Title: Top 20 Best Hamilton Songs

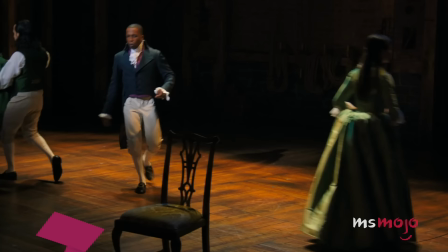12:29 Number 11, Nonstop.
After the war, I went back to New York.
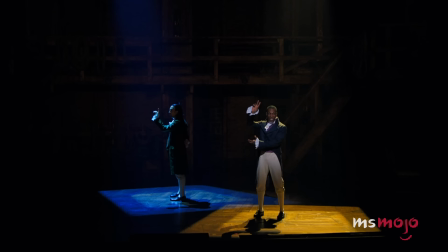12:37 The epic first act finale number is just incredible.
How to account for his rise to the top?
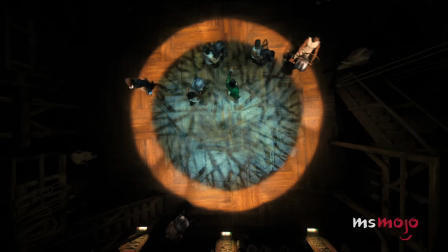12:44 Man, the man is nonstop.
Act 1 of Hamilton is an explosive, revolutionary ride,
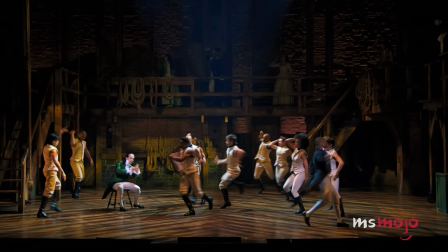12:51 and thus its conclusion deserves an equally explosive number that is truly nonstop in every sense of that phrase.
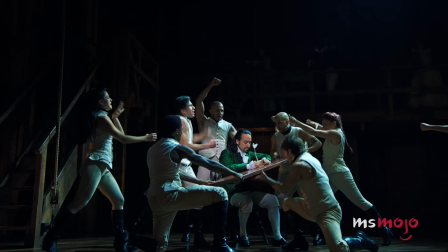12:57 How do you ride like tomorrow will arrive? How do you ride like you needed to survive?
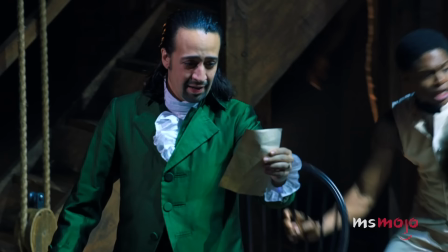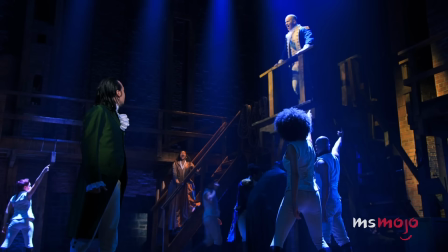13:08 The way it references so many other songs, themes, and moments, the way it overlaps different ideas over top of one another,
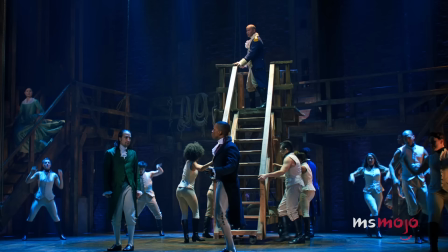13:15 the way it culminates in a jaw-dropping finish where the entire cast sings different harmonies,
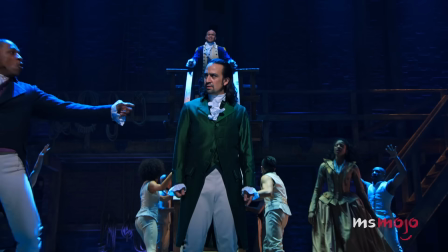13:19 the foreshadowing of the gunshot, it's mesmerizing.
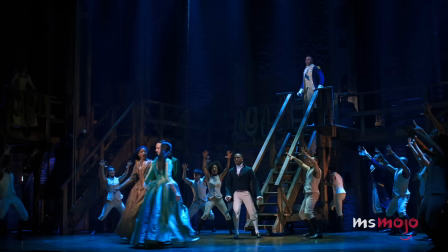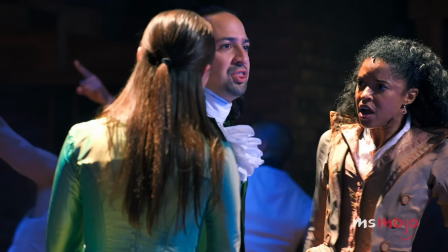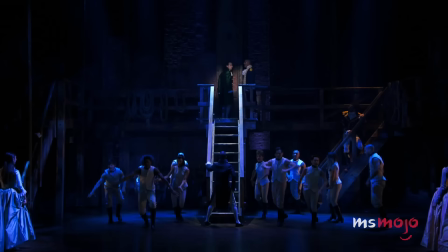13:35 This song is so complex that you can discover something new about it with each listen.
I am not throwing away my shot!
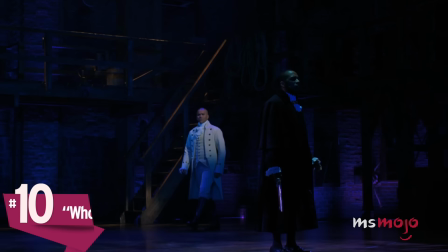13:45 Number 10. Who Lives, Who Dies, Who Tells Your Story?
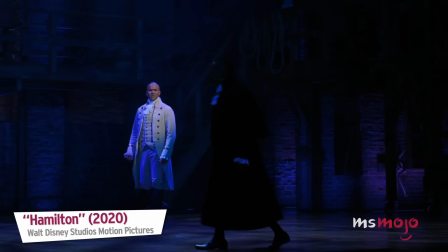13:49 Let me tell you what I wish I'd known when I was young and dreamed of glory.
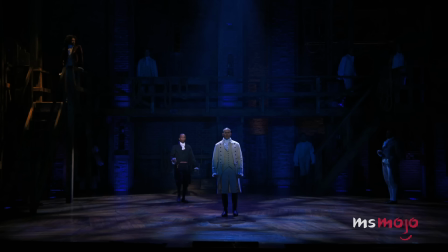13:56 You have no control. Who lives, who dies, who tells your story?
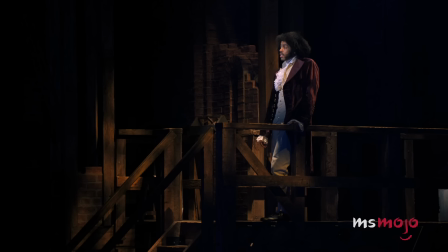14:02 This somber reflection of Hamilton's life, accomplishments and legacy perfectly sums up the core themes of the show and explains what happens after Alexander passes.
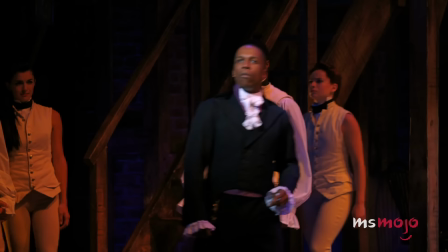14:11 Hamilton's legacy diminishes, though thanks to the efforts of Eliza, he and others are remembered.
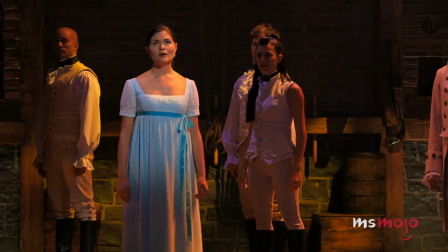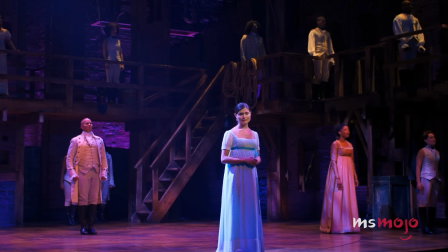14:30 But the most touching part comes when Eliza announces what she's proudest of.
The first private orphanage in New York City.
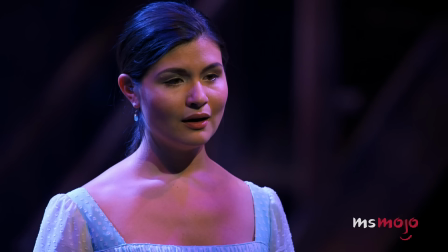14:36 We help to raise hundreds of children. I get to see them growing up.
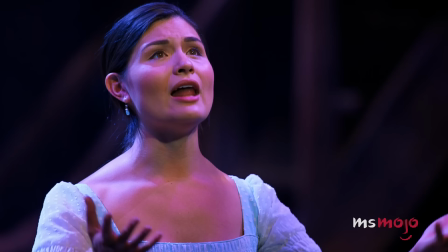14:42 In honor of her love for Hamilton, the bastard orphan, she helps take care of hundreds of orphans,
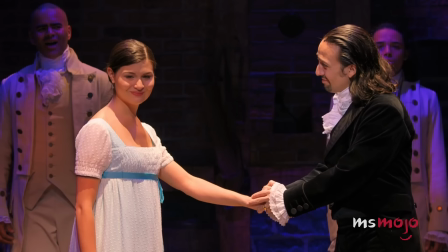14:48 From her asking to be part of the narrative, to taking agency to be removed from it,
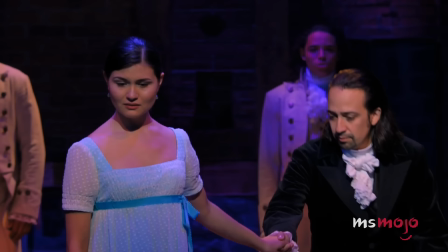14:53 Eliza has ended up its author.
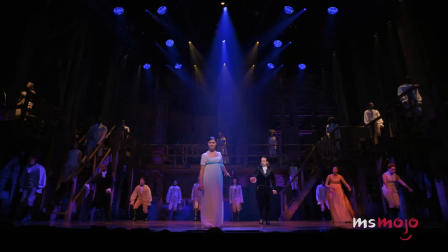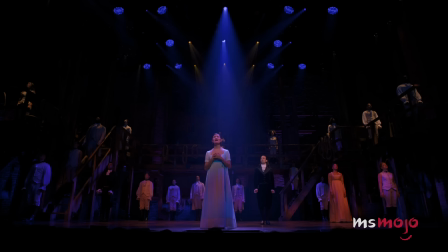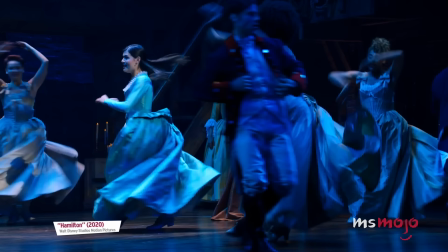15:09 Number 9, Helpless.
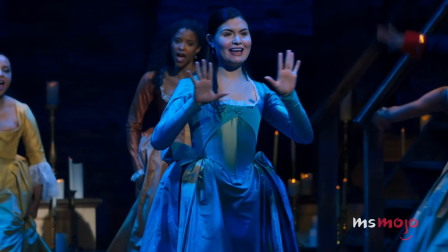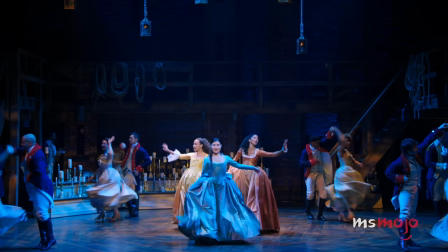15:25 This upbeat pop song shows a dramatized version of the events leading to Eliza and Alexander's wedding,
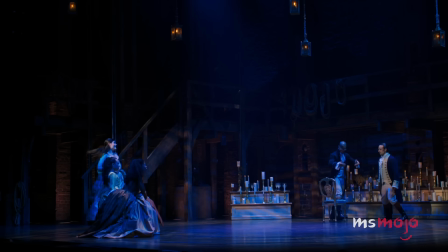15:31 and gets the audience invested in their relationship immediately. Their joy and love for one another is infectious, and it shows the innocent side of Eliza.
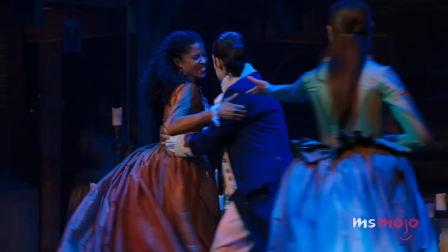15:40 She's found a wonderful boy, and now this boy is all hers.
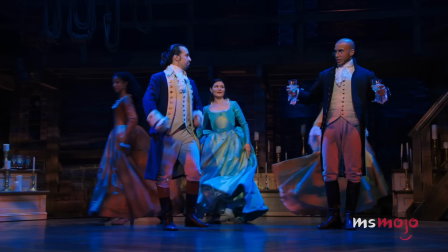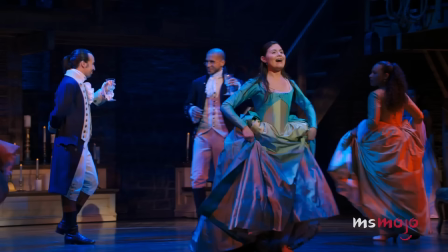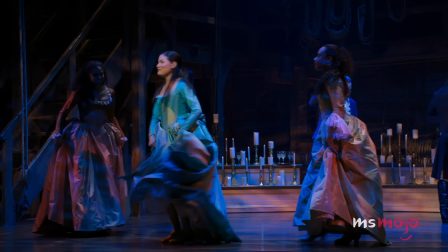15:56 There's no hint of the emotional trauma and responsibility she will soon have to bear.
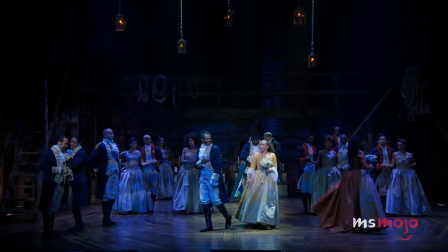16:00 Here, Eliza is helpless to Alexander's charms, to the love she feels for him.
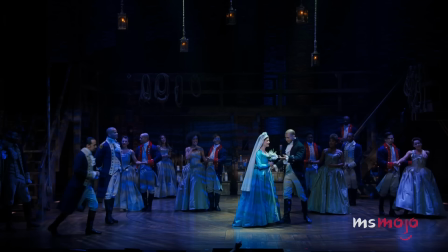16:05 It serves as a wonderful contrast to the different kind of helpless Eliza feels later.
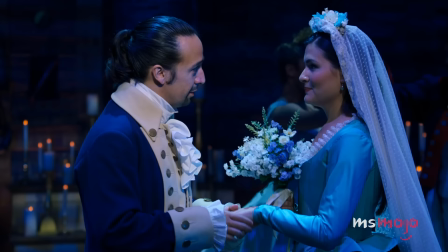16:10 In New York, you can be a new man.
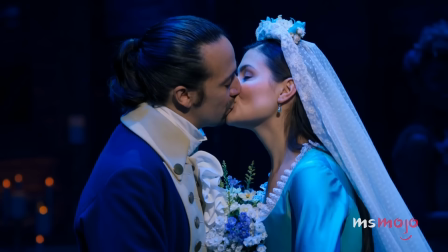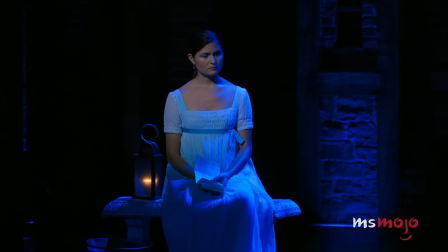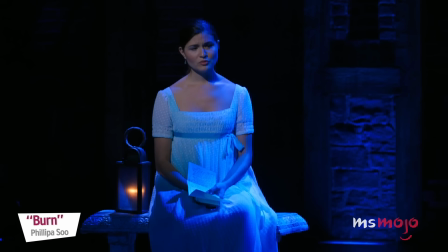16:26 Number 8, Burn.
I saved every letter you wrote me.
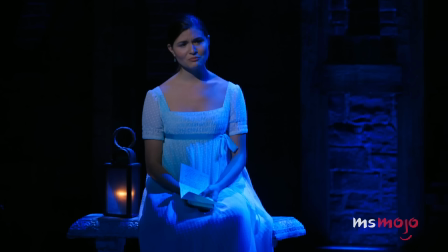16:35 From the moment I read them, I knew you were mine.